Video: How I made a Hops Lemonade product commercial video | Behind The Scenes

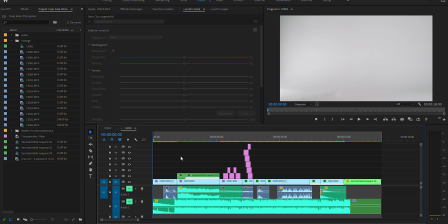And now let's quickly head over to the editing process. Here's the whole project. It's not really very difficult. The first shot I just used it as it was, and the second shot with the cap, with the flying cap,
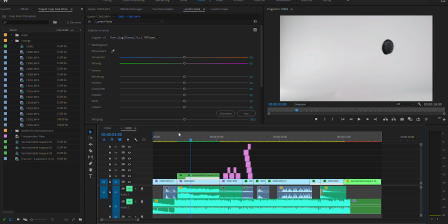was a bit more difficult. I had to use a lot of keyframes. As you can see here, a lot of keyframes and speed frames, and also I added a blur
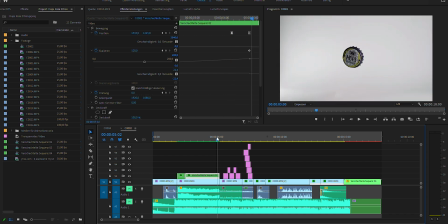to kind of simulate the motion blur, but that was it, and obviously I keyed out the green screen.
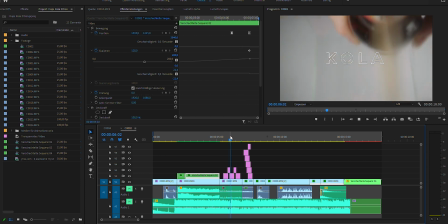And for this shot I used these text overlays with these short texts to kind of make it more interesting and add some ingredients like the cola, Coca-Cola, and then here with the lemons, here I dropped them inside.
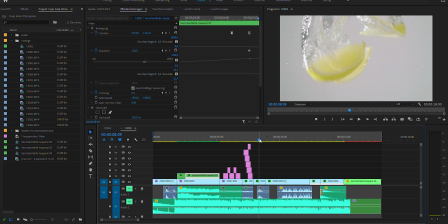I slowed it down, I shot it in 100 FPS, and here I added some keyframes for the turning direction.
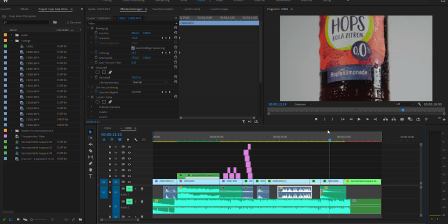These shots were just two simple shots on the turning table, a wider shot in a close-up,
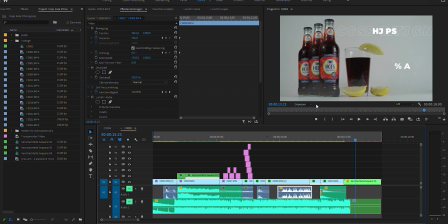and the hero shot. As I said earlier, I added the fog, as you can see here.
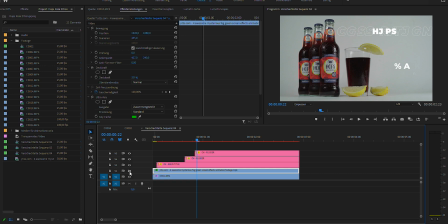This is the fog to
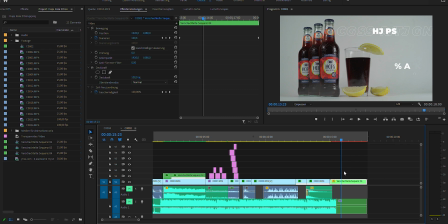give the image more depth and to kind of separate the different layers. And as you can see here, I used some text overlays from Chris Howe to just bring some spice into this whole image. Okay. So I hope you once again enjoyed this short behind the scenes look of my proud commercial video of the hops lemonade, and I hope you enjoyed it. Maybe you learned something new, and other than that, I'll see you in the next one, I guess. Bye.